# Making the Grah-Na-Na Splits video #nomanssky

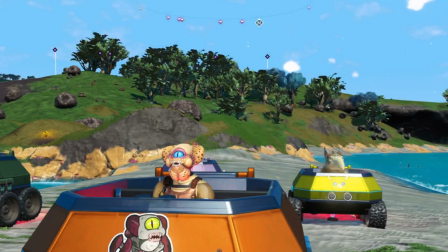0s
Greetings travellers, I thought I'd just do a quick little behind the scenes tour of my Grah-Na-Na Splits homage video,
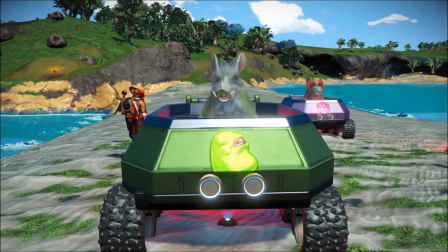6s
just because it was really fun to make and I learned a few things along the way.
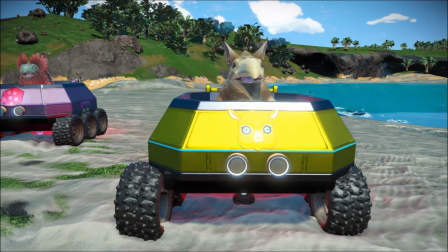10s
The banana buggies are probably the most iconic thing from the old Grah-Na-Na Splits TV show,
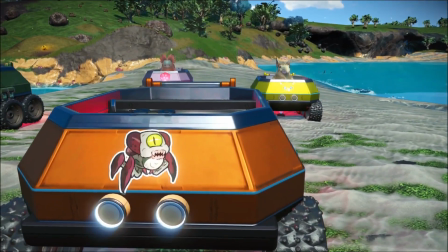15s
so I gave each one a different decal and a colour scheme to match my 4 characters.
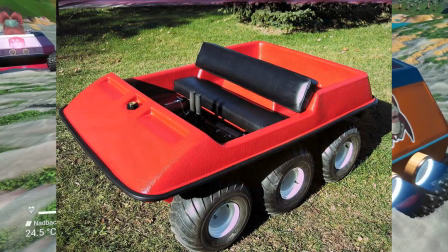23s
The buggies are actually real vehicles called amphicats, so I tried to replicate them as best I could
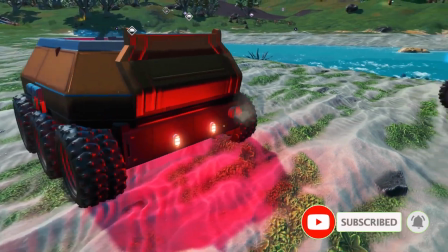29s
using the hollow doors, and I added a few extra things like the tail lights and the exhaust pipes.
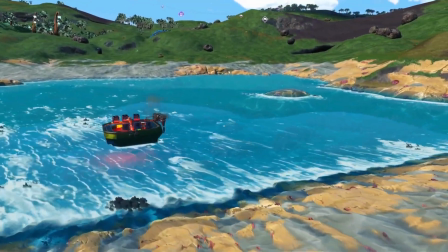35s
I picked the brain of a YouTuber and byte-beat composer called Artisan, who helped me compose my first byte-beat theme.
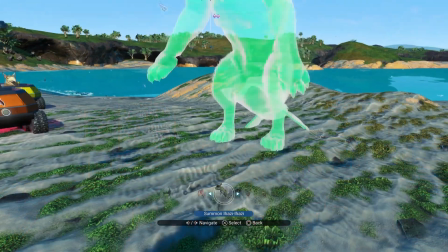47s
For the other 3 characters, I adopted them as pets,
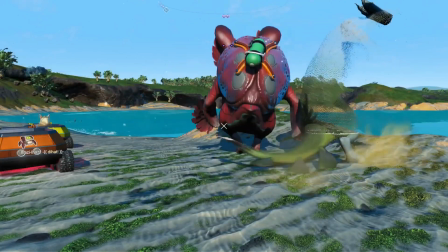51s
as well as adding them to my Wonders collection so I could use them with the Wonder projectors when I needed to.
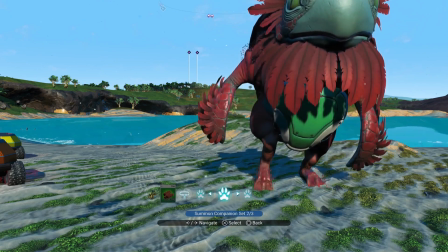61s
Unfortunately, 2 out of 3 of them were huge,
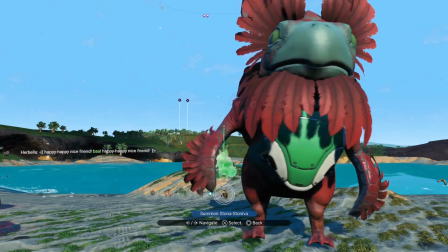63s
so when I used their footage I had to speed it up a little bit so they would move more in time with the smaller versions.
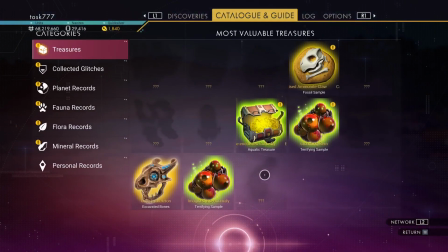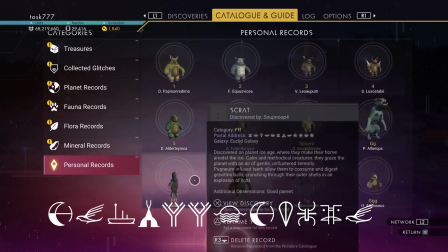76s
These are the glyphs for the buggies if you want to come and visit them in Euclid.
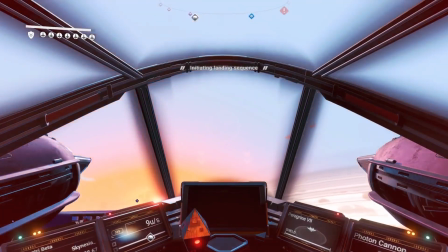81s
I actually built the stage and bedroom at a different location with a different base computer.
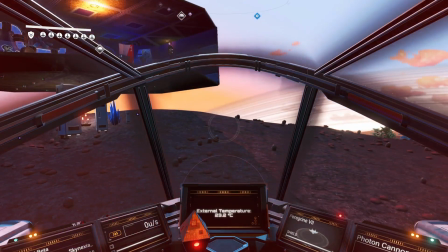90s
So let's go have a look at that now.
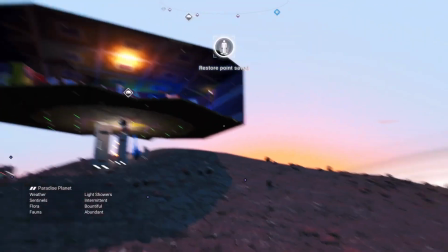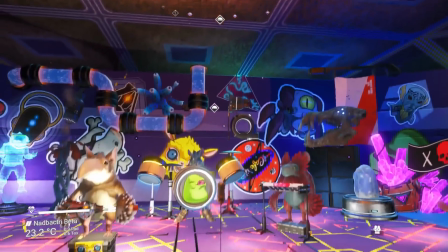98s
So of course I based this on the original Grah-Na-Na Splits set from the 1960s TV show
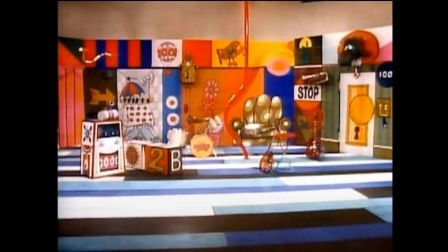105s
and added a little bit of creative license along the way. As long as it was psychedelic and colourful, that'd be fine,
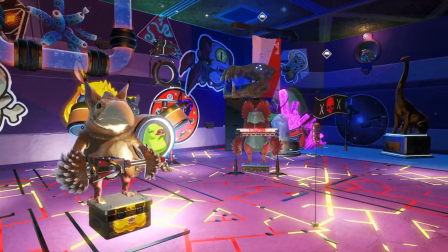113s
and also allowed me to follow through with the decals used for each of the characters.
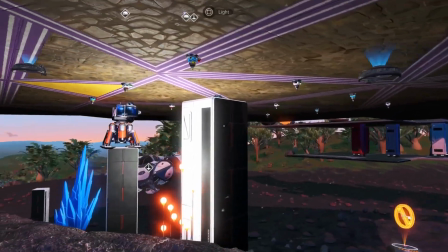121s
I used the lockers to mount the Wonder projectors under the locations of where I wanted them to be.
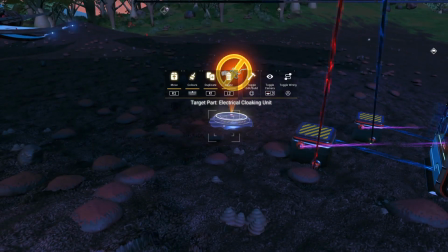129s
I tend to use the lockers a lot because they have almost zero cascade deletion in my experience,
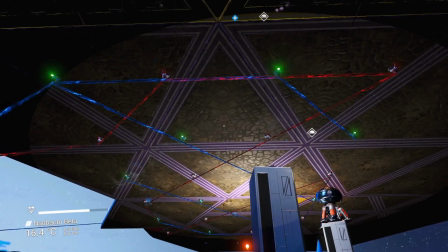135s
so they're quite handy to mount things on and then remove them later. And I use the light floors embedded in the stone floors with a couple of byte beats
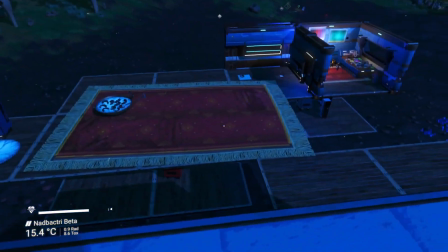143s
attached to create a dance floor that sort of flashes in alternate colours.
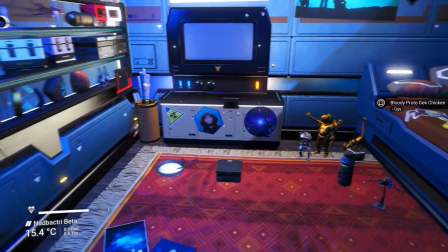150s
And then adjacent to this I built the little kid's bedroom, which was really fun,
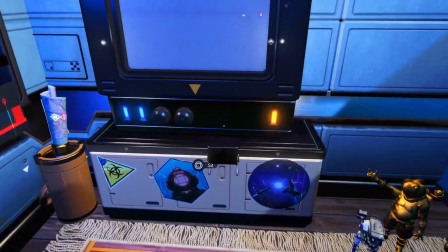156s
having my own little flashbacks about when I was a kid and having all my stuff around me, my comic books and my toys.
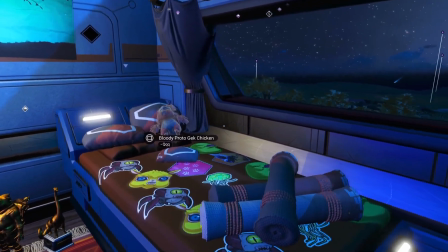163s
And it also allowed me to incorporate the idea of merchandising and the fact that he's got
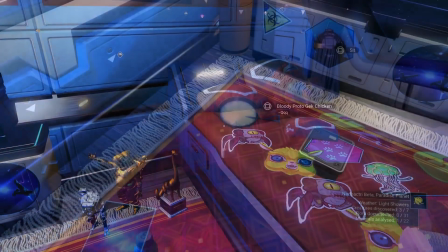168s
a quilt cover and a little teddy bear of some of the Grah-Na-Na Splits characters,
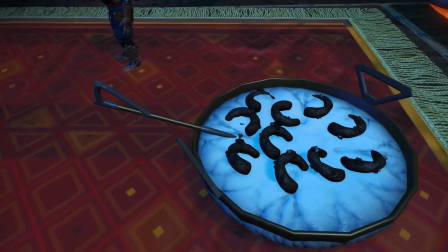173s
and of course his little bowl of cereal. When I came up with the idea for this build, I really wanted to make a cereal bowl.
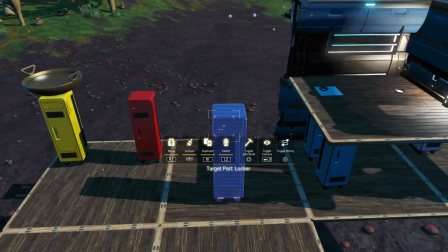182s
It's just so iconic when it comes to
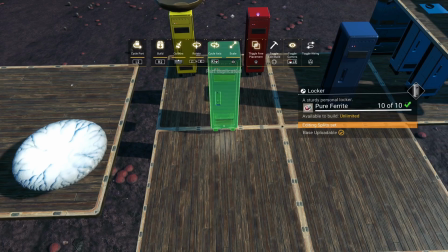185s
sitting down in front of the TV in the morning to watch your cartoons in your pajamas.
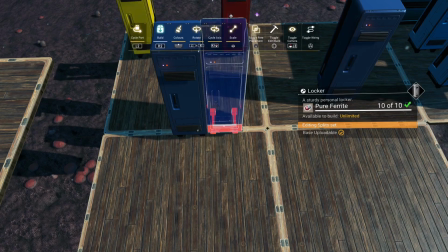191s
It's something that's kind of necessary.
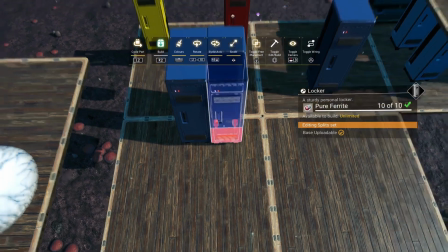195s
Unfortunately, I couldn't figure out a way to put the cereal into a little bowl,
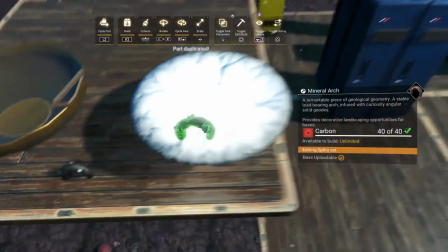200s
so I ended up having to make a giant Honey I Shrunk the Kids version of a cereal bowl.
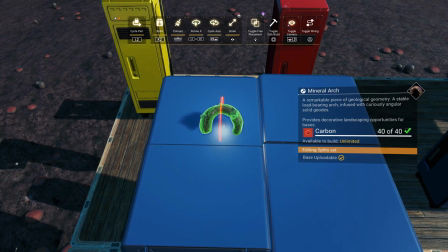207s
So I decided to use the mineral arches as the little Fruit Loops,
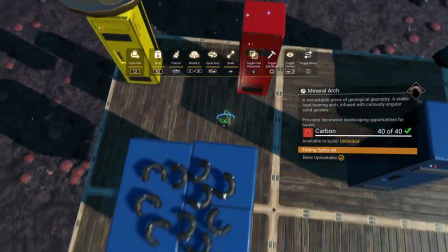213s
and the saucer fungus was going to be the milk. It was the closest thing I could find to milk.
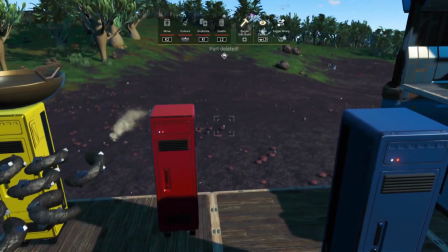219s
Unfortunately, the saucer fungus has a bit of cascade deletion, so basically I had to build it in the order of first the cereal,
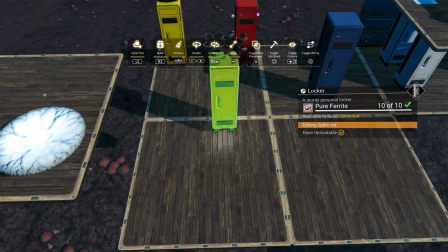229s
and then the bowl,
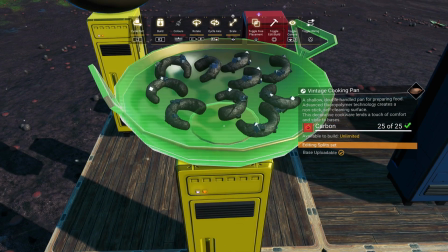232s
and then the spoon, and then finally put in the saucer fungus as the milk as the last step.